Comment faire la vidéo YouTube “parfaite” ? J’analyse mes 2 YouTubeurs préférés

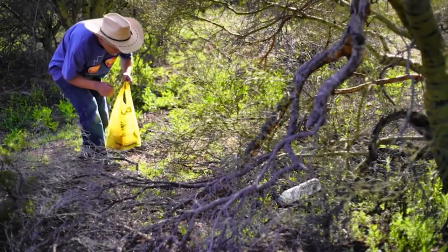[8:12]
Habituellement, c'est un gars zen, limite hippie, qui s'émerveille de la nature autour de lui et qui s'accommodent bien des conditions spartiates de la vie en caravane.
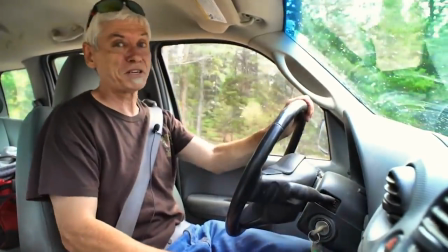[8:19]
Mais ce jour-là, il est amer et il va nous expliquer pourquoi.
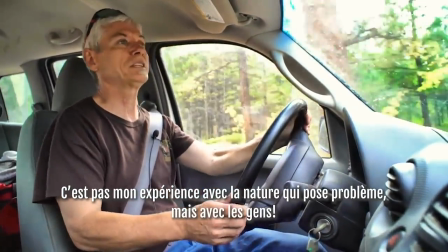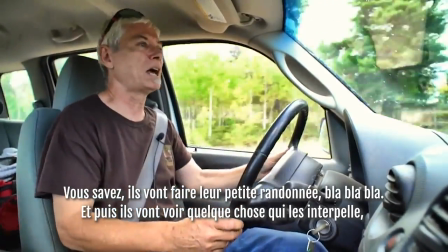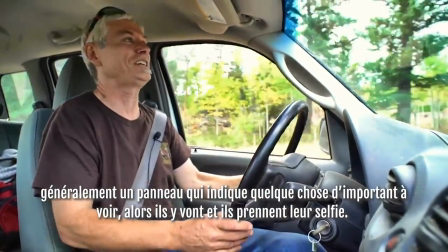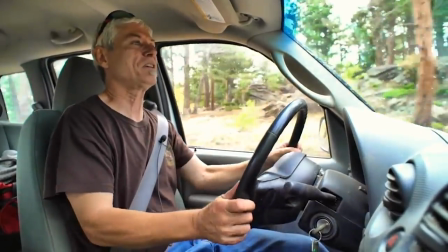[8:39]
Slim part sur une tirade où il critique le comportement des visiteurs dans les parcs naturels et son amertume le conduit presque à abandonner son objectif initial de visiter le parc.
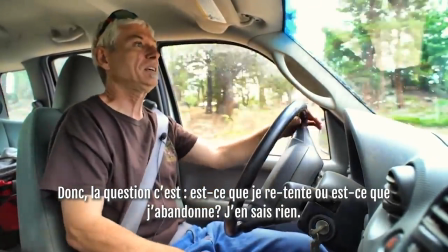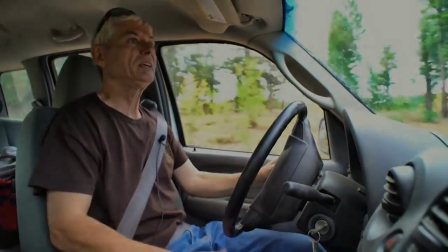[8:52]
Mais une fois reposé, il décide de réessayer. Et une nouvelle fois, ce tissu connecteur nous est donné par une courte voix off qui a été rajoutée au montage.
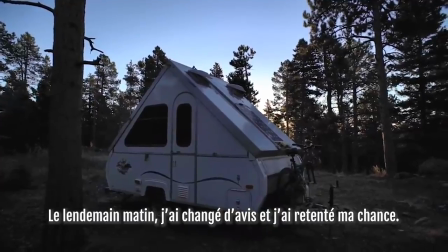[9:01]
Et cette fois-ci, son expérience est très différente.
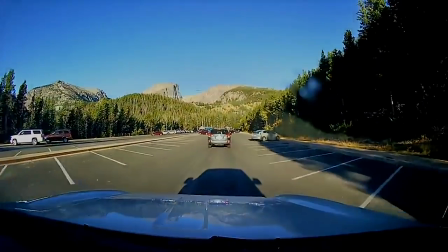[9:11]
À partir de ce moment-là, l'émotion dominante de la vidéo va totalement changer.
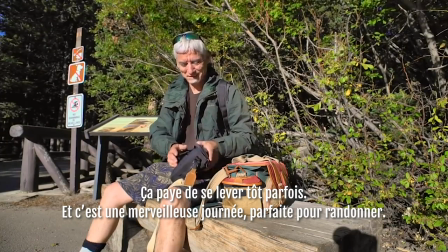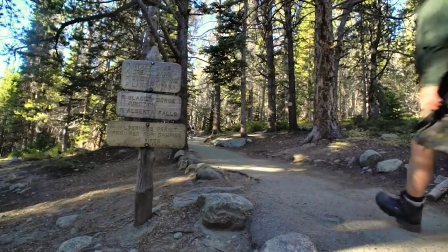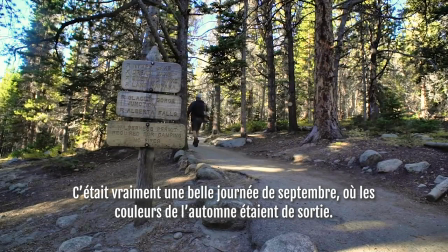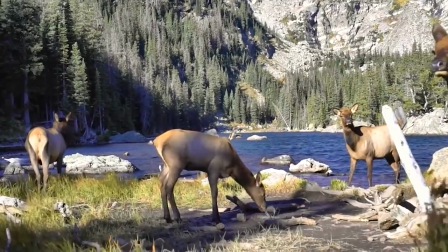[9:29]
Il s'ensuit un montage d'images de nature, et ces images sont jolies et paisibles mais leur vrai rôle ici c'est de faire office de dénouement émotionnel à la vidéo.
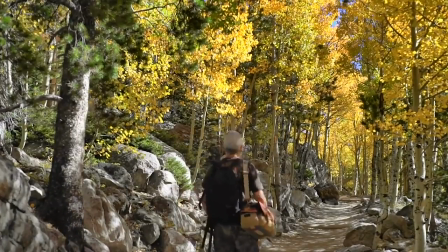[9:36]
Tout comme Slim nous a montré et nous a fait ressentir sa frustration, il doit nous montrer et nous faire ressentir sa joie quand la balade se révèle être à l'auteur de ses attentes.
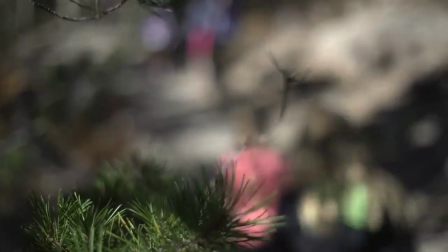[9:43]
Et surtout, Slim réalise qu'il avait tort de supposer que les autres visiteurs du parc allaient gâcher sa visite.
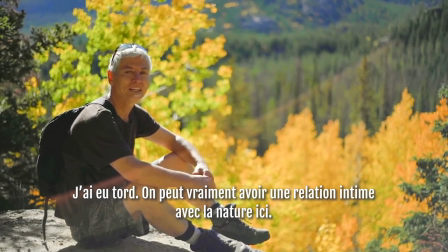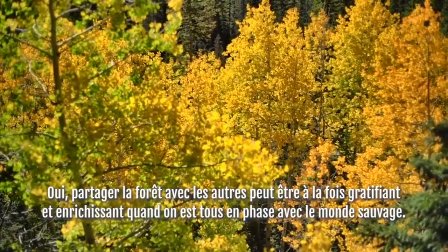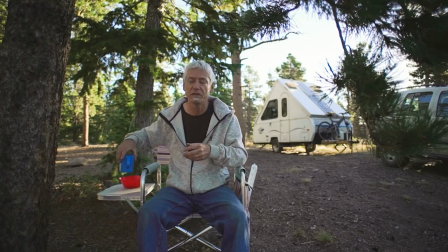[10:02]
Et finalement, ayant accompli son objectif, Slim retourne chez lui dans sa caravane et il a appris une leçon importante dans son aventure.
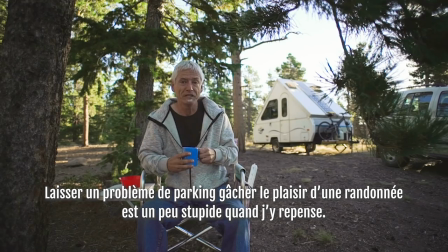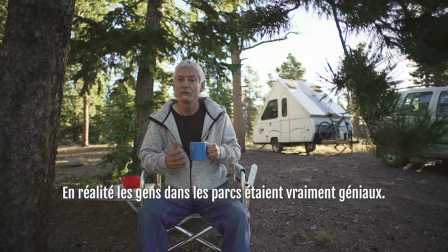[10:19] d'autres parcs avec beaucoup de gens. En réalité, les gens dans le parcs étaient assez incroyables. Ils étaient respectifs, ils étaient gentils, polis, et très fit.
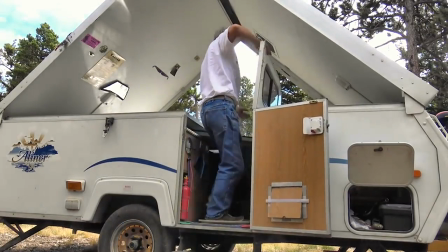[10:33]
Ce qui est génial, c'est que ce vlog est le sujet a priori le plus ennuyeux au monde. Papy fait une balade dans la forêt, et pourtant la vidéo se regarde très facilement.
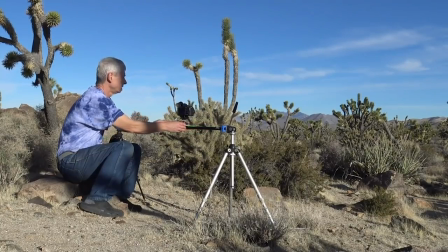[10:40]
C'est entièrement dû aux choix qui sont faits au montage. Il faut comprendre que une vidéo de ce type ne se fait pas par magie. Il ne suit pas de filmer votre journée, de couper les bouts, il ne se passe rien, et hop, vous avez un vlog qui est intéressant.
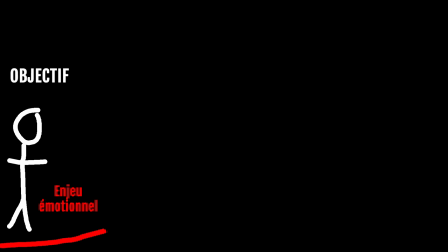[10:48]
Pour raconter une bonne histoire, il faut commencer par définir votre arc narratif et ensuite sélectionner soigneusement les moments qui viennent renforcer cet arc narratif.
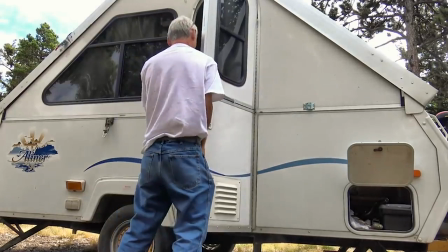[10:54]
Dans la vidéo de Slim, chaque scène construit sur la précédente en suivant la logique narrative qui a été mise en mouvement par l'objectif initial.
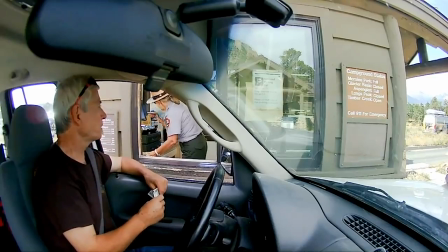[11:00]
Et pourtant, j'ai l'impression que Slim a l'air de beaucoup filmer. Par exemple, il tourne pendant sa conversation avec le ranger à l'entrée du parc.
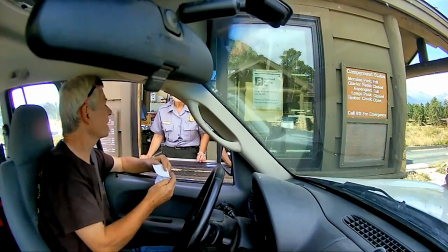[11:05]
C'est le genre de plan qu'un vlogueur lambda ne penserait pas à filmer parce que ce n'est pas très intéressant visuellement. Par contre, selon l'arc narratif choisi, ça peut être crucial pour raconter votre histoire. J'imagine aussi que Slim doit filmer pas mal de conversations et de plans qui ne vont nulle part et qui finissent par ne pas rentrer dans la vidéo finale.
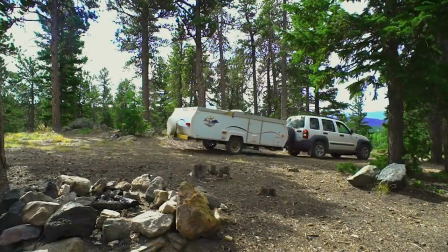[11:17]
En l'occurrence, L'arc narratif de la vidéo est simple Situation initiale, Slim arrive dans le Colorado Et donc,
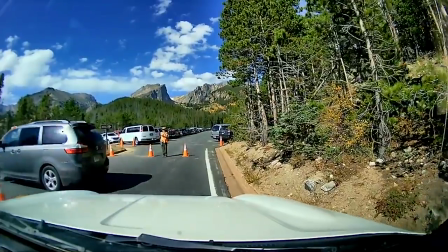[11:22]
il veut faire une balade en montagne Mais le parc est bourré de monde et Slim ne peut pas se garer Et donc,
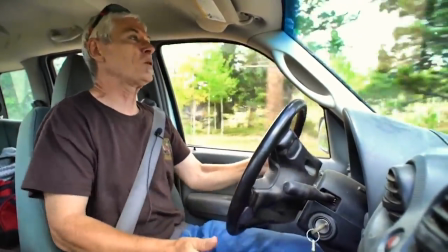[11:26]
il est frustré et révèle une certaine misanthropie Il pense même à abandonner son objectif Mais le lendemain,
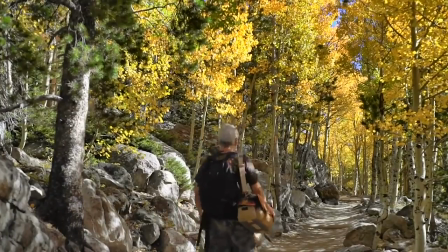[11:32]
il décide de tenter sa chance à nouveau Et donc, Slim fait une balade paisible dans la montagne Et donc,
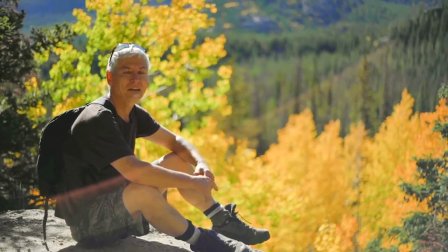[11:36]
il réalise qu'il a eu tort de juger le parc et ses visiteurs de manière prématurée Il apprend à être plus ouvert et plus tolérant
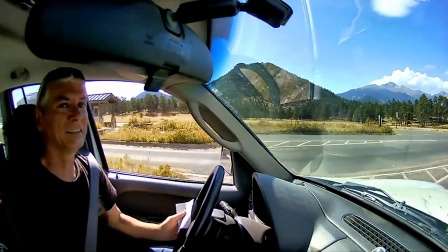[11:42]
La plupart des vlogueurs auraient coupé le premier jour avec la tentative ratée Les images ne sont pas aussi jolies parce qu'on voit surtout Slim dans sa voiture
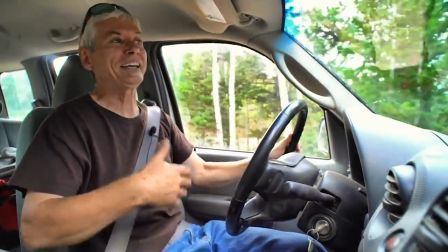[11:47]
et surtout cette tirade frustrée ne présente pas Slim sous son meilleur jour. Et encore moins quand on sait que le lendemain lui donnera tort. Mais si vous montrez uniquement la deuxième journée, vous détruisez l'arc narratif de la vidéo. Il n'y a plus d'obstacle et donc il n'y a plus d'opportunité pour lui d'apprendre une leçon.
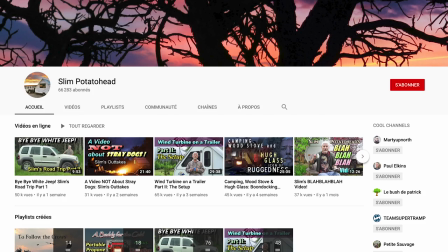[11:59]
Et si on considère l'ensemble de la chaîne de Slim et la relation que se publique avec lui, plus largement c'est une vidéo qui nous apprend beaucoup sur Slim en tant qu'être humain.
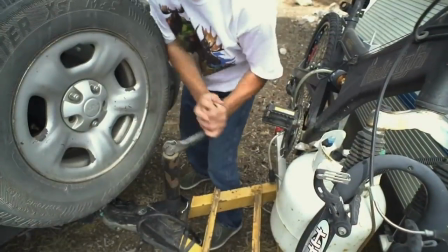[12:06]
On voit d'un côté son amour de la nature qui motive son style de vie inhabituel de voyage en caravane toute l'année. Mais on voit aussi son côté obscur parce que Slim n'a pas l'air de tenir l'humanité en grande estime.
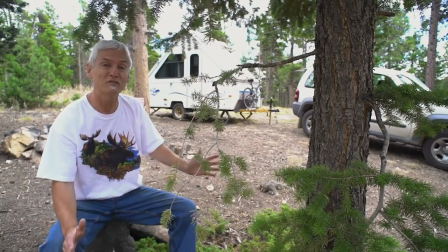[12:14]
On comprend que ses voyants de caravane sont non seulement pour lui un moyen de communier avec la nature, c'est aussi un moyen d'être seul et d'être laissé tranquille. Il y a une idée que les américains appellent « show » « don't tell » qu'on pourrait traduire en français par « montrer » plutôt que « dire ». Par exemple, dans un film, si le scénariste veut vous faire comprendre que deux personnages sont de très bons amis,
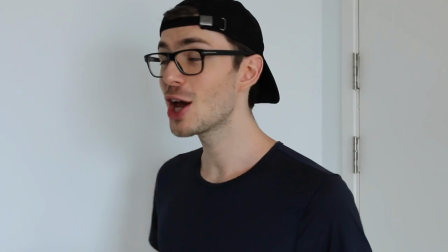[12:32]
ça serait maladroit d'avoir les personnages dire « Oh Michel, je suis super content de te voir parce que tu es mon meilleur ami !
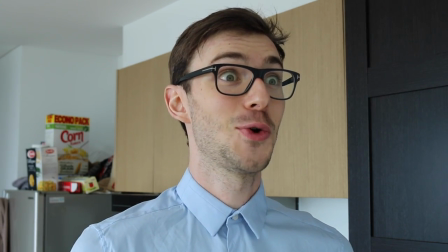[12:38] » « Ah oui, nous nous sommes rencontrés en maternelle, nous sommes des amis de longue date !
» Il vaudrait mieux trouver une manière visuelle de communiquer cette information.
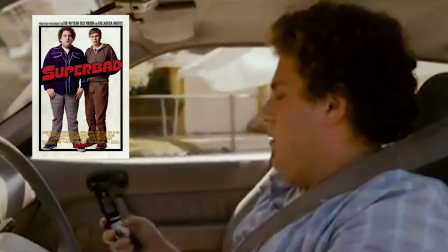[12:45]
Par exemple, dans le film Super Grave, la première scène montre Jonah Hill qui téléphone à Michael Serra depuis sa voiture.
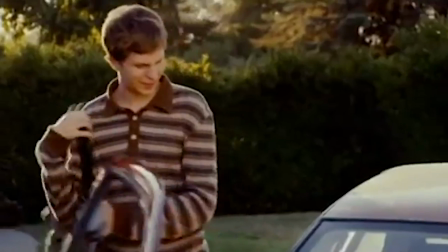[12:50]
En plein milieu du coup de fil, il s'arrête devant une maison et Serra monte dans la voiture sans interrompre la conversation.
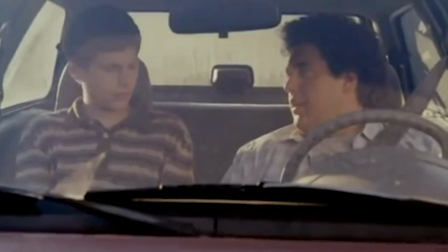[12:55]
C'est un petit détail qu'aucun personnage ne soulève dans le dialogue comme si ça faisait partie de leur routine quotidienne.
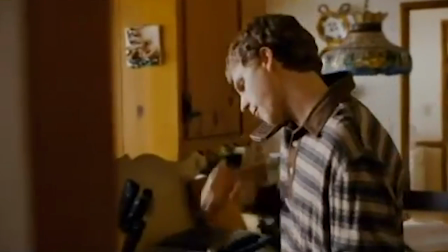[13:00]
Mais en tant que spectateur, ça nous communique sans avoir besoin de l'écrire dans le dialogue que les deux amis sont tellement inséparables qu'ils ne peuvent pas attendre 5 minutes pour se parler. C'est une erreur que font souvent les vlogueurs parce que c'est toujours plus facile de parler face à la caméra pour nous dire quelque chose plutôt que de trouver un moyen de nous le faire visualiser.
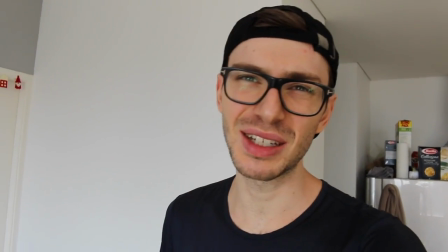[13:13] Ouah les amis, j'ai eu une journée de dingue ! Bon, je n'ai pas pensé à filmer, mais je vais vous raconter tout ça !
A l'inverse, la vidéo de Slim a plein de petits détails visuels qui viennent renforcer son histoire.
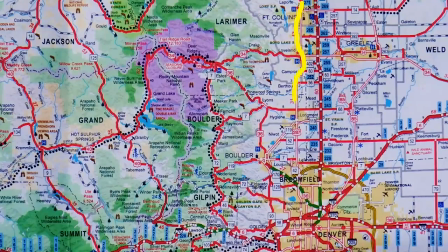[13:23]
Par exemple, quand il voyage, au lieu de dire face à la caméra, je voyage de tel point à tel point, il nous montre une petite visualisation sur la carte qui rappelle ses films d'aventure à l'ancienne. Quand il ne peut pas se garer, il ne se contente pas de nous le dire face caméra, il filme quand le ranger lui annonce la mauvaise nouvelle.
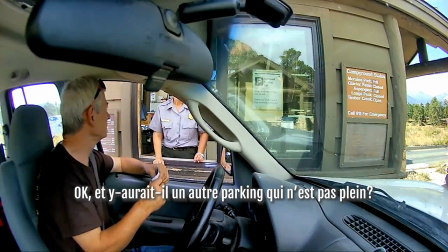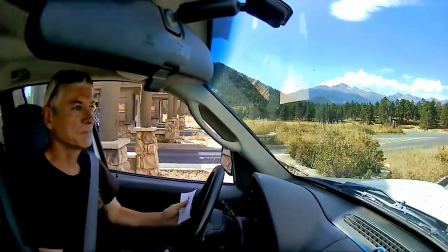[13:41]
Puis, sa réaction immédiate.
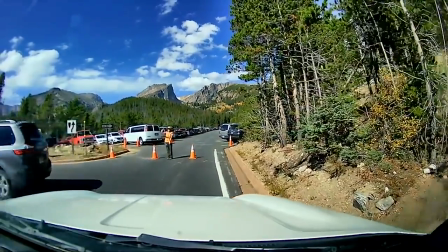[13:45]
Et après ça, il nous montre même un plan Où il se fait refuser l'accès au parking Et doit faire demi-tour Tout ça permet de nous aider à ressentir La frustration de Slim pendant la première moitié de la vidéo De la même manière,
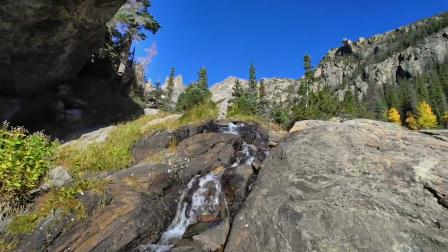[13:56]
quand la vidéo va culminer Dans une émotion de communion avec la nature Slim prend le temps de nous montrer sa balade
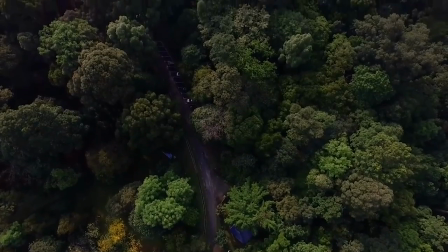[14:01]
Les vlogueurs adorent utiliser ce type de montage Pour flimer avec leurs belles images et leur musique chill hop Mais généralement,
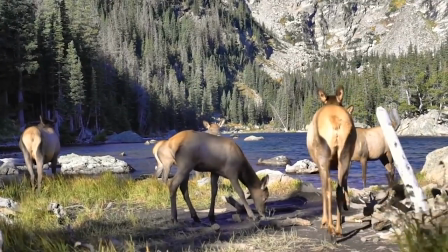[14:06]
c'est juste du remplissage Qui n'apporte rien à l'histoire à raconter Ici, le moment est mérité et a un vrai impact émotionnel On apprécie d'autant plus ces images parce qu'elle vient en conclusion d'un arc narratif de la vidéo. Bon, tout ça c'était la structure des arcs narratifs appliqués dans un vlog. Mais comment est-ce que toutes ces idées s'appliquent dans une vidéo qui ne raconte pas directement une histoire, par exemple une vidéo éducative ou argumentative ?
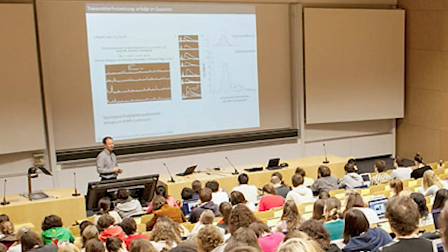[14:28]
Imaginez le pire prof que vous avez eu dans votre scolarité. À quoi ressemble un cours ? Le prof débite des informations, mais vous ne savez pas à quoi ces informations sont censées vous servir.
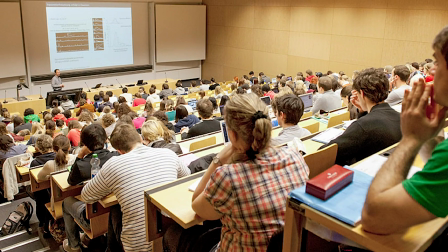[14:36]
Vous apprenez juste par obligation, et vous aurez tout oublié une semaine après l'examen. Maintenant imaginez le meilleur prof que vous avez eu.
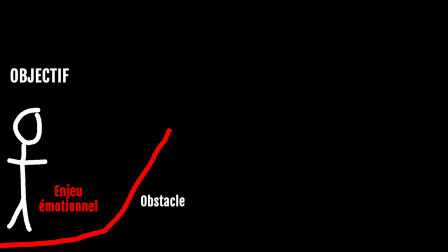[14:41]
Chaque cours commence par une question qui éveille votre curiosité. Pour résoudre cette énigme, on propose une première solution. Mais il y a une complication et donc on va chercher une autre solution. Le prof vous aide à visualiser l'information en vous donnant plein d'exemples concrets.
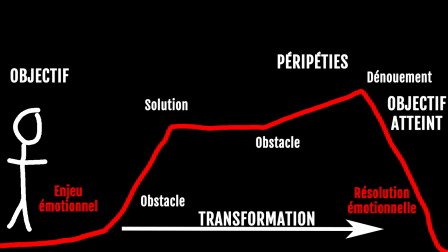[14:53]
A la fin du cours, vous êtes fiers du chaînement intellectuel que vous avez parcouru ensemble. Et surtout, vous comprenez comment les différents concepts s'imbriquent les uns dans les autres, ce qui vous aide à vous souvenir de ce que vous avez appris.
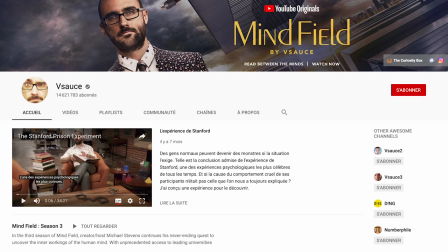[15:01]
Les meilleurs vulgarisateurs scientifiques sur YouTube ont maîtrisé cette formule. Et le plus connu, c'est Michael Stevens de la chaîne Vsauce.
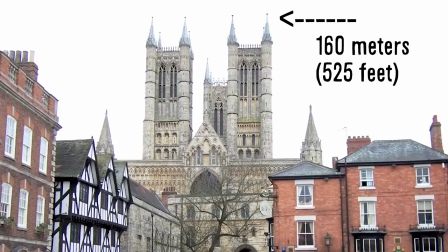[15:07]
Chaque vidéo commence avec une question simple. Par exemple, jusqu'à quelle hauteur est-ce que nous pouvons construire ? Et présente un enchaînement d'obstacles et de solutions.
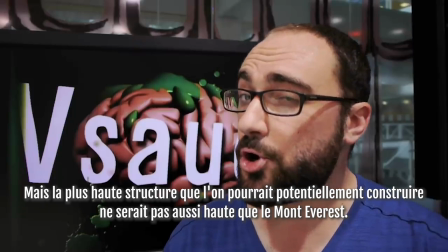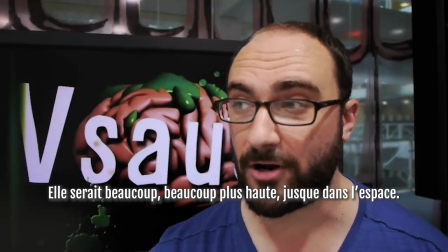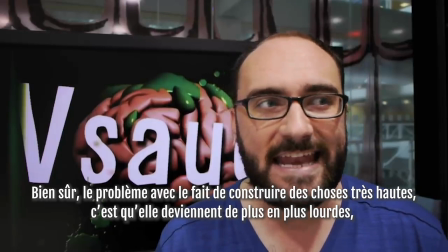Mais en dehors des vulgariteurs scientifiques qui ont compris la formule, la plupart des chaînes YouTube qui cherchent à transmettre des informations sont pénibles à suivre. La cause, c'est l'absence d'un arc narratif.
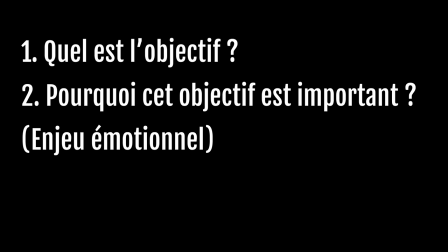[15:42]
Quand la vidéo démarre, le spectateur devra rapidement comprendre numéro 1 quel est l'objectif, numéro 2 pourquoi est-ce que cet objectif est important, et numéro 3 quels sont les obstacles à résoudre pour atteindre cet objectif.
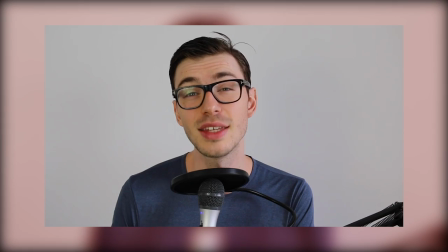[15:50]
Vous pouvez même trouver ces trois éléments dans le début de la vidéo que vous êtes en train de regarder.
On va utiliser ces deux études de cas pour comprendre comment rendre n'importe quel contenu intéressant, quel que soit le sujet.
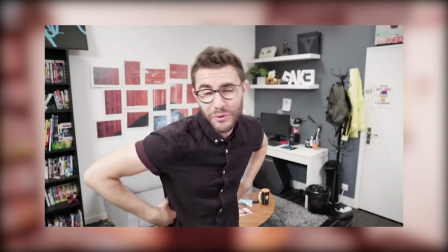[15:58] Si vous êtes un YouTuber, ça vous aidera à créer du meilleur contenu, faire plus de vues et faire grossir votre chaîne plus rapidement.
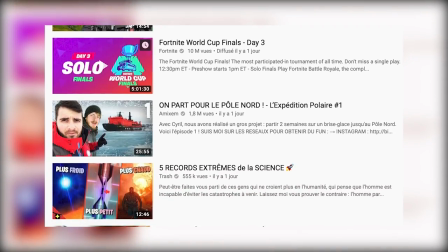[16:03] Et c'est aussi pour ça que les vidéos YouTube se ressemblent toutes, avec les mêmes miniatures, le même montage et souvent la même personnalité du YouTuber.
La vidéo commence en posant une question, pas en affirmant une réponse. Et l'aventure que nous avons traversée ensemble va nous permettre de trouver cette réponse. Inversement, si la vidéo commence par une conclusion décidée d'avance, il n'y a pas de tension, il n'y a pas d'obstacle, il n'y a pas de résolution émotionnelle. Les arguments et les informations s'empilent les uns sur les autres, exactement comme avec le prof ennuyeux.
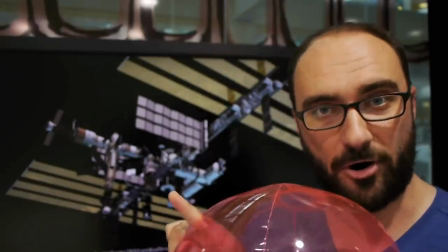[16:25]
Si les vulgarisateurs scientifiques sont au top dans cette catégorie, je pense que le pire du pire, c'est tout ce qui touche à la politique.